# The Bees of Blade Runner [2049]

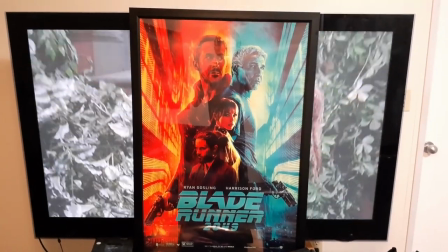0:00 Blade Runner 2049 is the best sequel I've seen other than Troll 2,
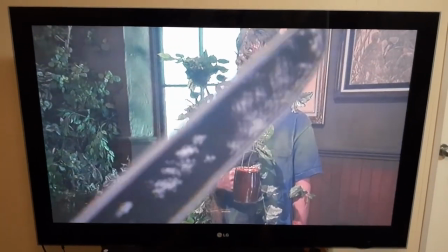0:04 and I'm going to look at how the film reflects on and alters established ideas from the original Blade Runner to significant effect.
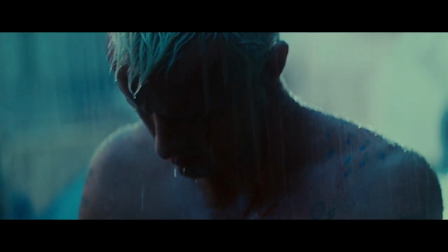0:15 In the most famous scene from the original Blade Runner, Roy Batty laments that all those moments will be lost in time like tears in rain.
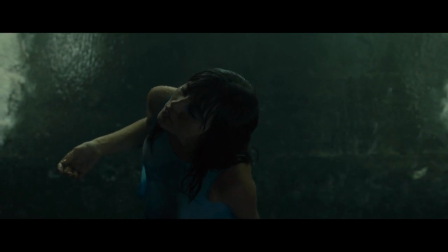0:25 2049 similarly deals with the concept of memories being lost to time through the character Joy, Kay's holographic partner.
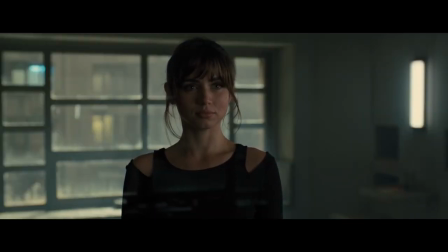0:33 When leaving the city, Joy tells Kay to delete her from the console where her memories are stored, leaving her memories on the emitter alone.
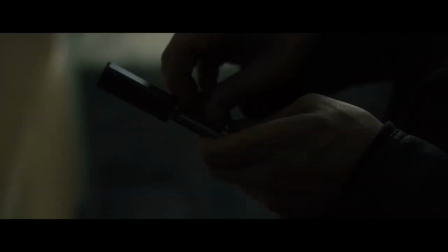0:41 In this way she meets much the same end as Roy Batty when her emitter is destroyed.
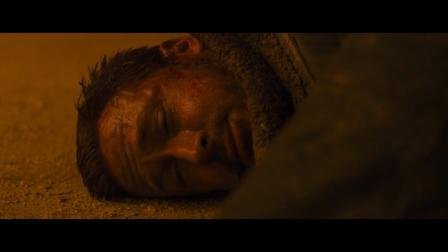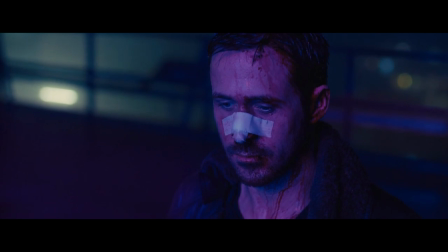0:55 Joy even has her own reign scene in which Kay comes to realize that Joy was just doing and saying everything he wanted according to her programming,
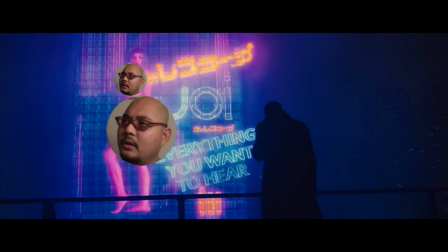1:03 and so even Kay's memories of Joy are sullied. Yet 2049 does not just retread old ground on the topic of memories and precipitation.
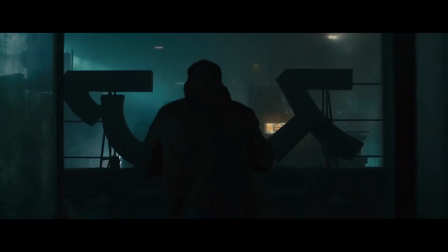1:12 Sure, 2049 has its fair share of rain, but
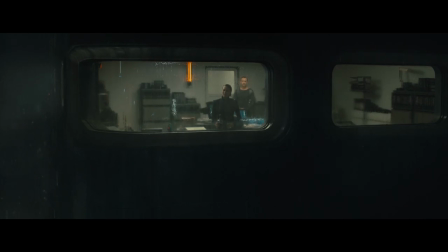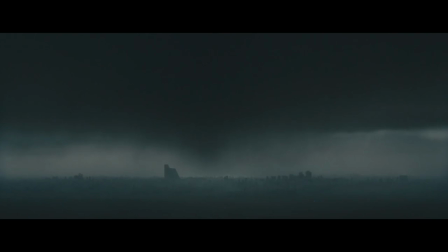1:24 it also has a distinctly snowy ending.
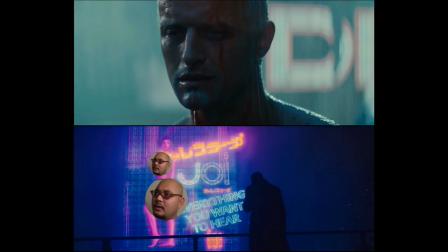1:27 It causes one to question why Roy and Joy's ends are a dour, depressing, rainy tragedies, while Kay's end is hopeful, bright and snowy.
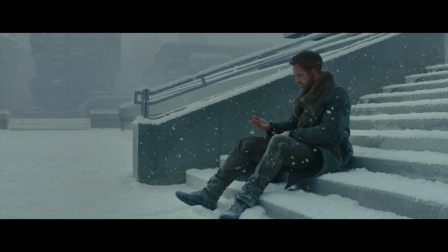1:37 I would argue that this difference shows that even in death,
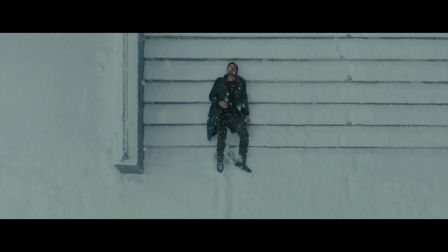1:40 Kay's memories are not lost to time like tears and rain, rather his memories are solidified as a beautiful white snow.
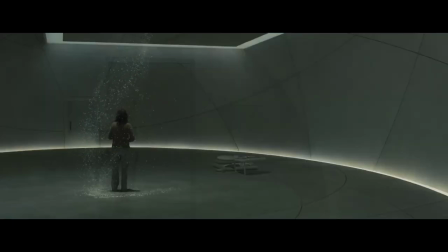1:47 This is reflected when the girl who shares Kay's memories basks in holographic snow, just as Kay is being covered by snow outside.
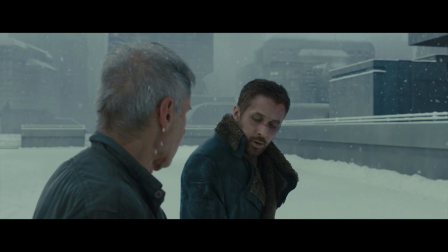1:55 Kay tells Deckard that all the best memories are hers,
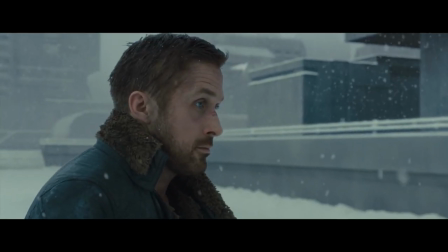1:59 and gracefully accepts his death with the knowledge that his memories are not lost but live on through Deckard, who he saved,
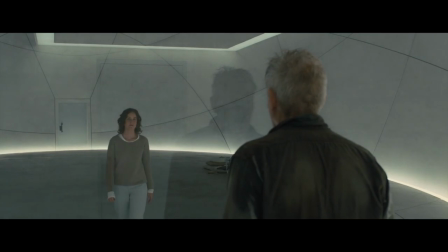2:05 and Deckard's daughter who has the same childhood memories and therefore we have snow, not rain, at the end of 2049.
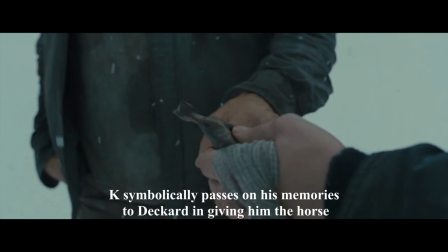2:12 If we look at the contents of Kay's shared memories, we see further connections and differences between the two Blade Runner movies.
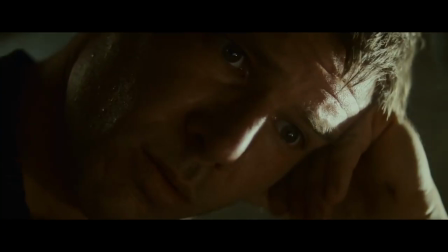2:19 In a controversial scene from the original Blade Runner, Deckard relives a memory of a unicorn implying that he is a replicant.
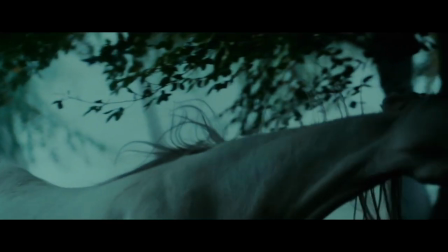2:27 2049, in turn, takes the real-life analog to a unicorn, a horse, and places it in Kay's shared memories to imply that he is a human.
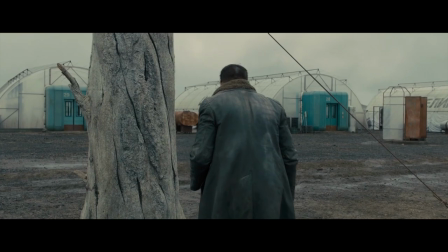2:36 Although Kay is technically a replicant, his entirely real memories generate genuine human responses.
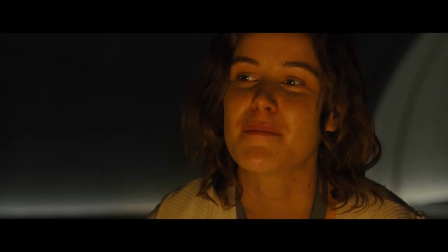2:44 Take it from the memory maker herself who says that If you have authentic memories, you have real human responses.
Wouldn't you agree?
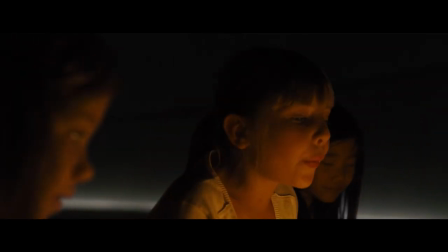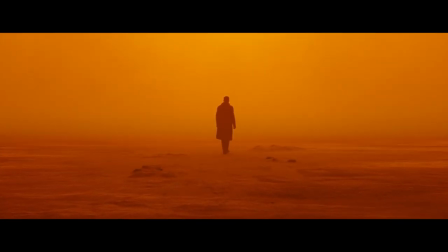3:03 Alright, let's get to my favorite scene in the movie, one that demonstrates Kay's real human response as a result of his memories.
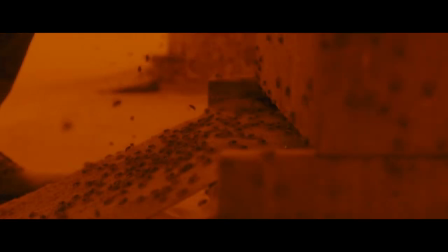3:10 Amid several lesbian statues, Kay sticks his hand in a beehive and allows bees to cover him unimpeded.
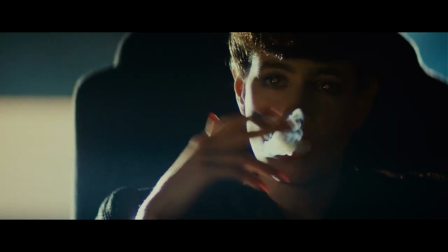3:17 This scene is clearly connected to Rachel's Voight-Kampff test in the original Blade Runner, the audio of which also appears in 2049.
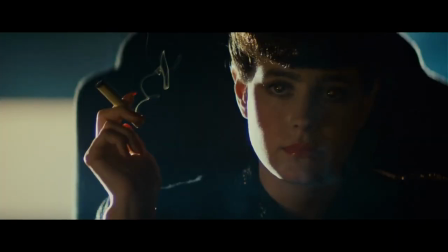3:25 Suddenly you realize there's a wasp crawling on your arm. I'd kill it.
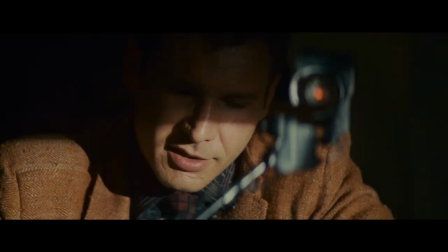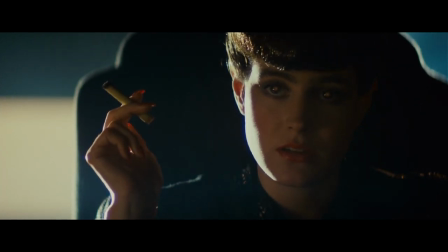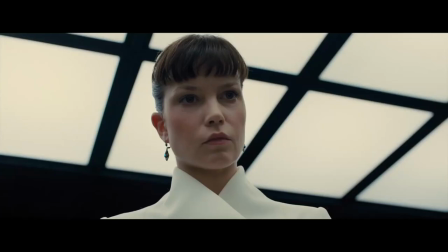3:40 In the test, Rachel not only asks if the test is to determine if she is a replicant or a lesbian,
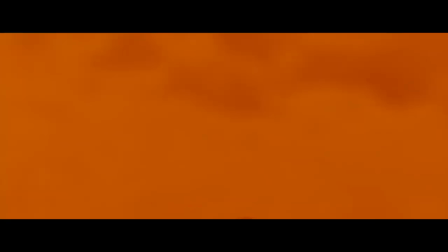3:47 but she also answers the scenario of a wasp on her arm by saying she'd kill it.
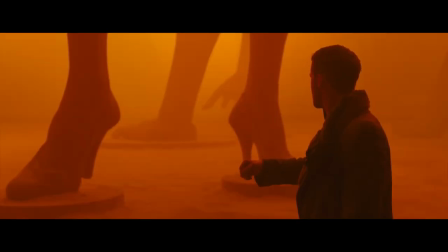3:52 The presence of lesbians and bee ilk in both scenes concretely connects them, and given that through answers such as deciding to kill the wasp,
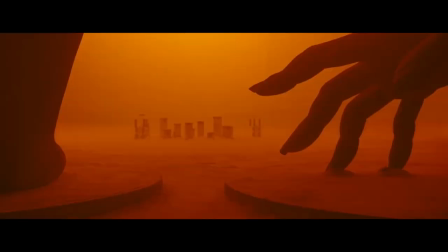4:00 Rachel was found to be a replicant, I would posit that Kay not killing the bees is meant to show his genuine human response.
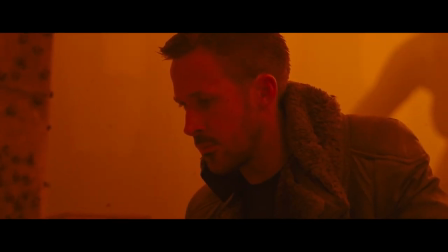4:07 2049 puts forward that one of the qualities of being human is the ability to go against your natural programming.
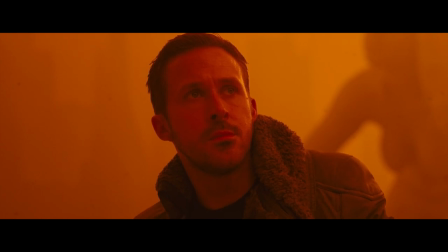4:14 That when Kay sees the threat, namely a bee, his response is not to kill it but to accept it with an open hand.
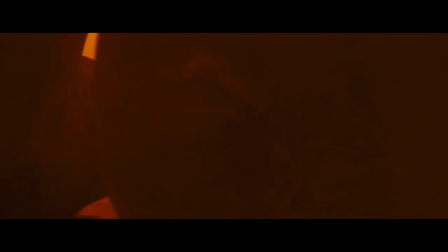4:20 This is also reflected in the lesbian statues.
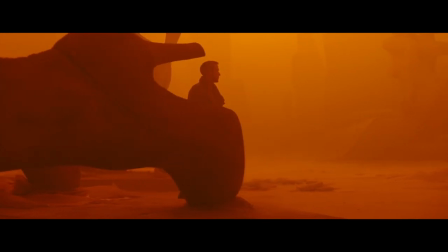4:24 Theoretically, the naturally programmed partner of a female is a male, yet in this scene we have sculptures portraying humans going against this programming.
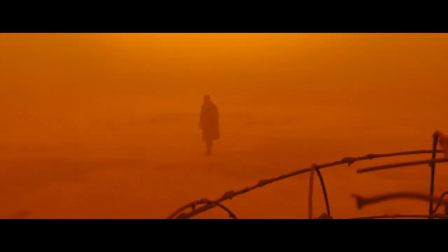4:32 Everything about this scene beautifully shows how Kay's authentic memories generate real human responses.
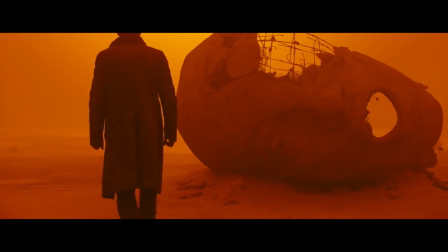4:39 The scene shares a similar quality to the unicorn scene from the original Blade Runner, but instead of implicating the character as a replicant, it shows Kay's humanity.
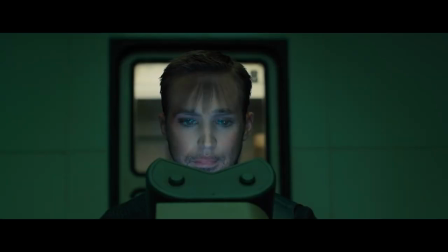4:48 In the spirit of the original film, 2049 is more interested in blurring the line between humans and replicants than defining it.
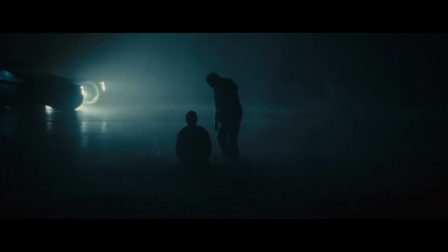4:55 We have replicants taking human action, and the question of what Deckard really is goes unanswered.
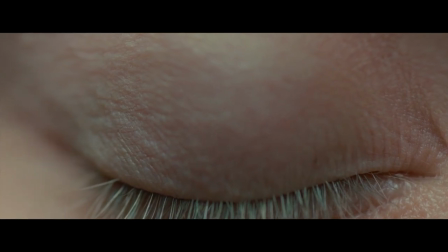5:03 Blade Runner 2049 is one of my favorite movies, and I think it is better than the original.
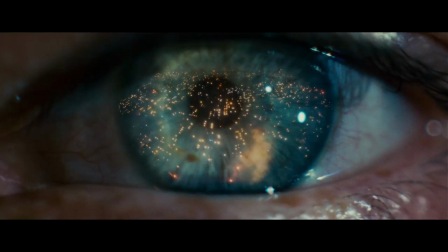5:09 Obviously, 2049 owes a lot of its greatness to what the original established, yet I think what it does with the pre-established world and concept greatly outweighs that debt.
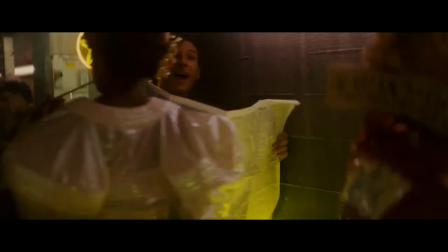5:18 By having the mystery centered on the main character, it avoids boring plotlines like when Deckard was investigating the snake lady in the original.
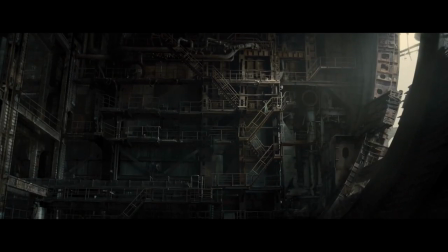5:27 Since Kay is primarily investigating himself, the process is interesting.
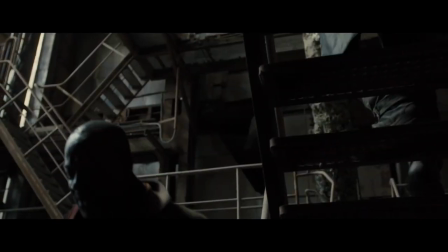5:32 Mystery plot points and emotional story beats line up in a satisfying way.
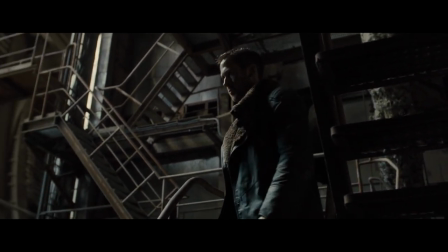5:36 When Kay discovers something, like the place from his memory, it is not only another piece of the mystery puzzle, it also affects Kay emotionally.
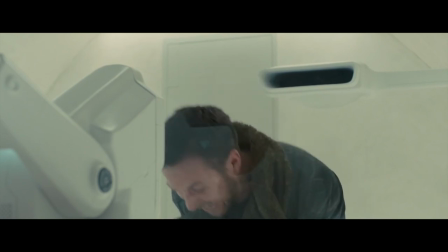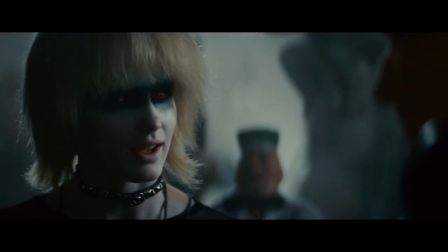5:52 In contrast, the original Blade Runner's investigation is about characters we don't really care about until the end of the film, or not at all in the case of the Snake Lady.
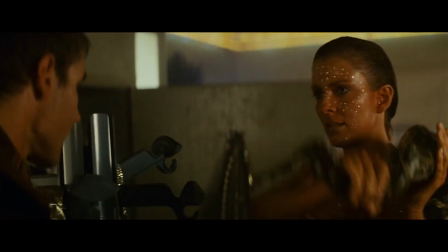6:01 2049 even takes inspiration from one of the most boring scenes in the original and enhances it so it's enjoyable.
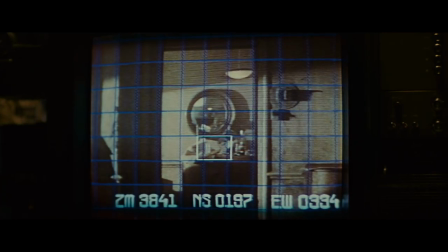6:08 Instead of Deckard repeatedly stopping and enhancing an image that the audience couldn't care less about,
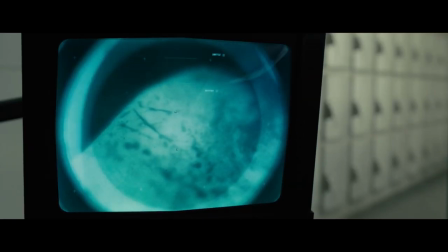6:14 2049 has Kay find a serial number on Rachel's bones and discovering a rare lifeform through the same type of scene.
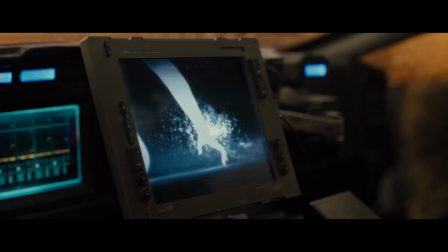6:21 Through Blade Runner 2049, Danny Villeneuve is able to craft a piece that at once reflects on the original movie. He also strays from it in meaningful ways. I can't wait for his next film, Dune, which will save 2020.